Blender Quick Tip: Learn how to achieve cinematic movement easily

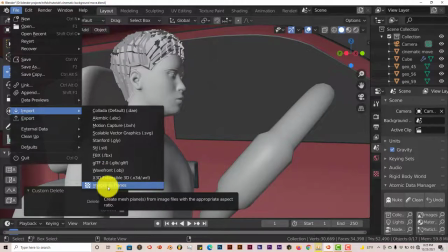Now if this option doesn't come up whenever the pop-up menu comes up,
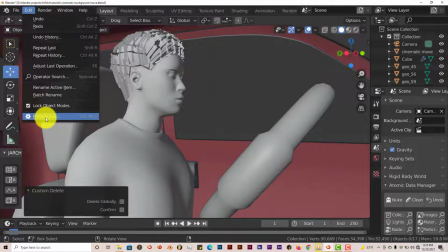in order to activate that you go to Edit and Preferences and then you're going to go
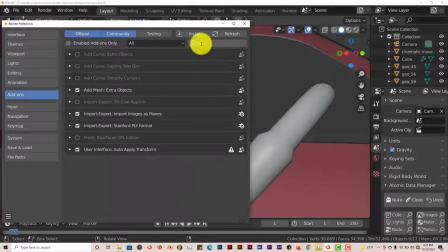the search menu or search bar click in there and type in planes and then just put a check in this box and activates
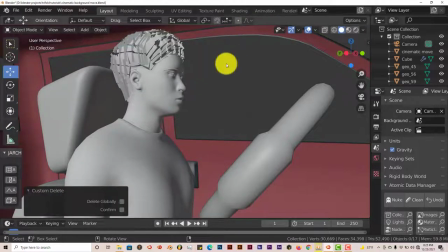that and that what that's going to do is help you import a plane in the blender without having to do much it's going to import the plane as it is if it's a PNG X or a PNG based plane which it means that the background is transparent is going to import it with
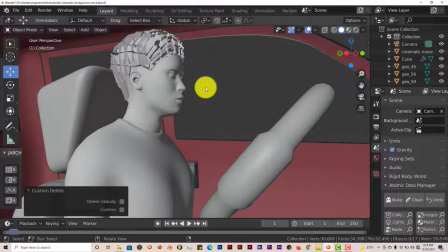the transparency and with the dimensions as it is downloaded from the site where you downloaded it from now I've already downloaded the site or a texture for this scene so I'm going to go to file
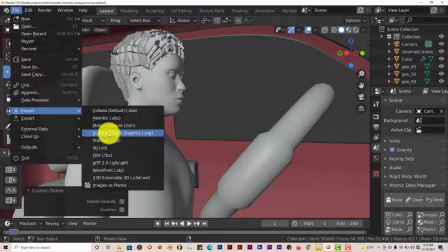import images as planes and
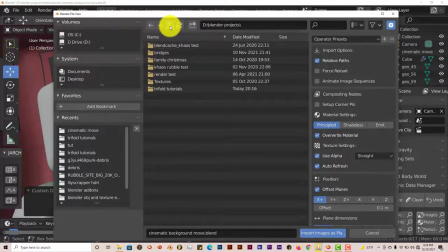I'm going to go to navigate to where I've saved all my textures here it's going to be in Blender Textures.
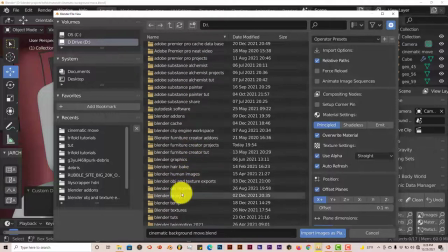That's the folder I created for this, for all my textures. Click on that, double click. And you can use this technique for any version of Blender. I'm using 2.82, I think, but it can work for 2.79 or whatever because it's just moving the plane back and forth.
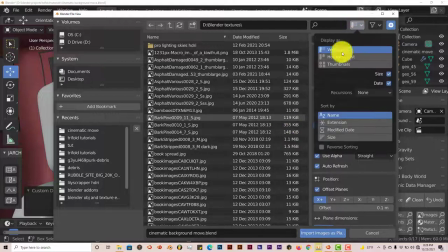I'm going to change my viewport view to thumbnail.
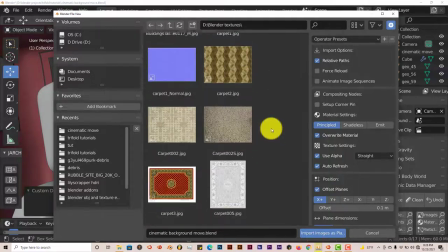I'm going to scroll down to a landscape that I would want to use for this scene and this technique.
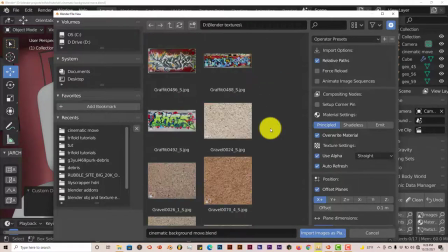Let me see, let me go all the way down to landscape.
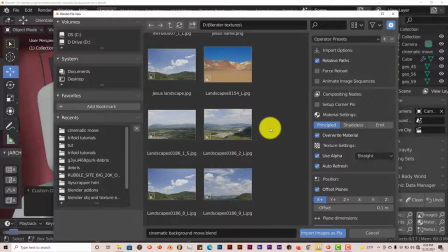Here's some landscapes. They're not as long as I would like them to be, but for the sake of this tutorial, they'll work fine.
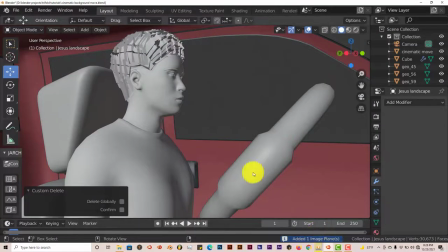I'm going to click on that landscape, import as plain, and it's going to show up right here.
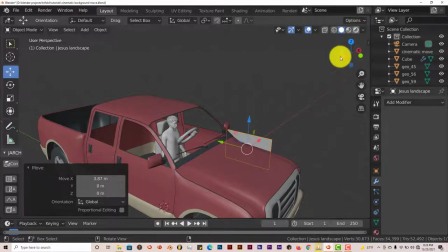I'm going to change the viewport to an EV, change it to a VV viewport so you can see the colors.
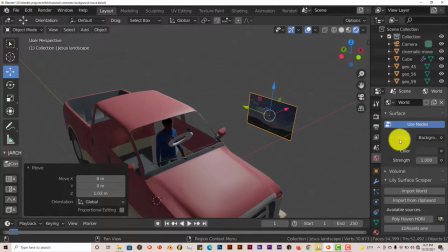Okay, let me increase the brightness of my scene so we can see the scene a little bit better.
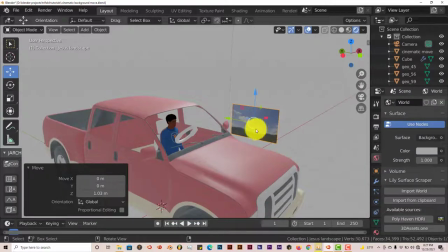There we go. Let's scale this up.
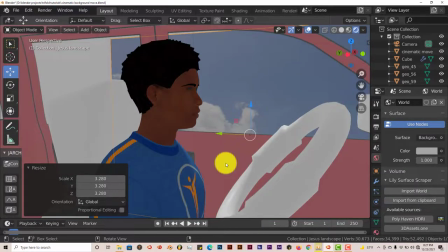Now, where you'd want to place your camera, because what I did with this scene is I did a close-up of the subject.
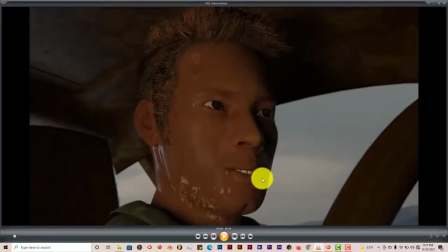That way I could avoid having to animate the hands. I just kind of moved the body back and forth a little bit and moved the string wheel so it could look like his hands were at the bottom of the steering wheel navigating the car like that,
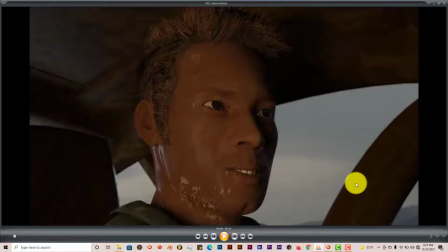that way you can get away with not having to navigate the hands on the wheel and all that stuff, just bypass all that and just get a close up of your subject. And make sure you have the background, this is the selling point, make sure the background you can see it through the car window.
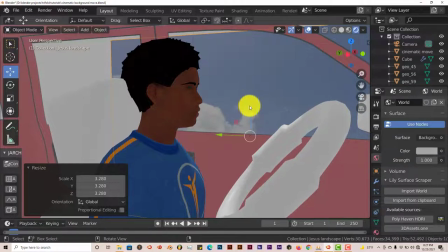And that's why we deleted the windows here and pull this up some more so you can see the land.
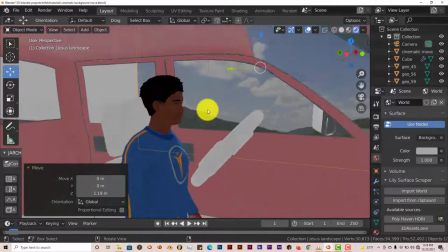And another important thing you have to know is that when you place your model,
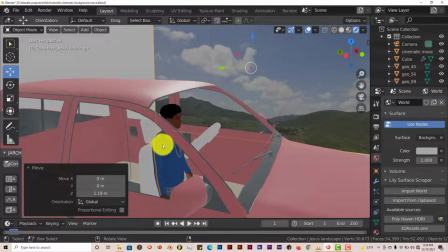vehicle, and person, place them on a straight axis. I've placed mine on the y-axis so it goes back and forth.
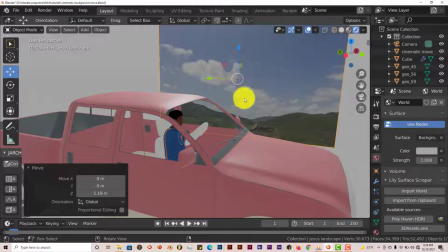That way I can easily navigate the background easily without having to do it on an angle.
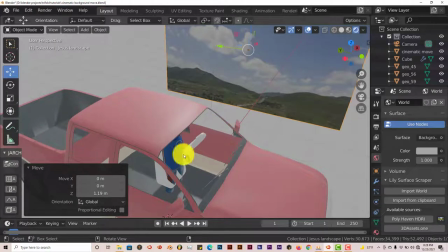So place it on the y-axis or x-axis.
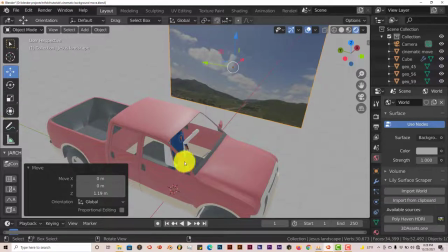If you place it where it's kind of tilted, where it's kind of angled, your subject is angled, you can move the background back and forth. It's just going to be a little bit harder. It won't be as easy to do.
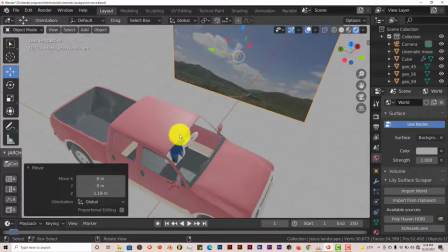So just place it on the Y-axis or the X-axis for easy navigation, easy movements of your background scene.
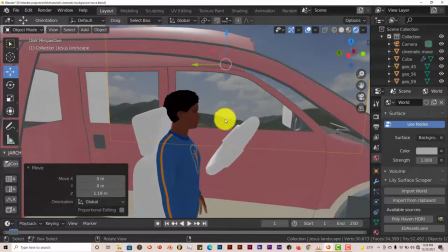And then we're going to move into our vehicle. That's where we're going to place our camera.
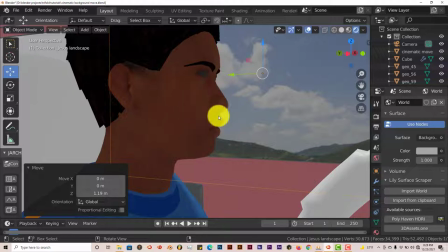Okay, then in order to get our actual camera pointed inside of the vehicle, pointing from inside out, you just navigate, you just place the way you want it to look in your user interface, leave it like that.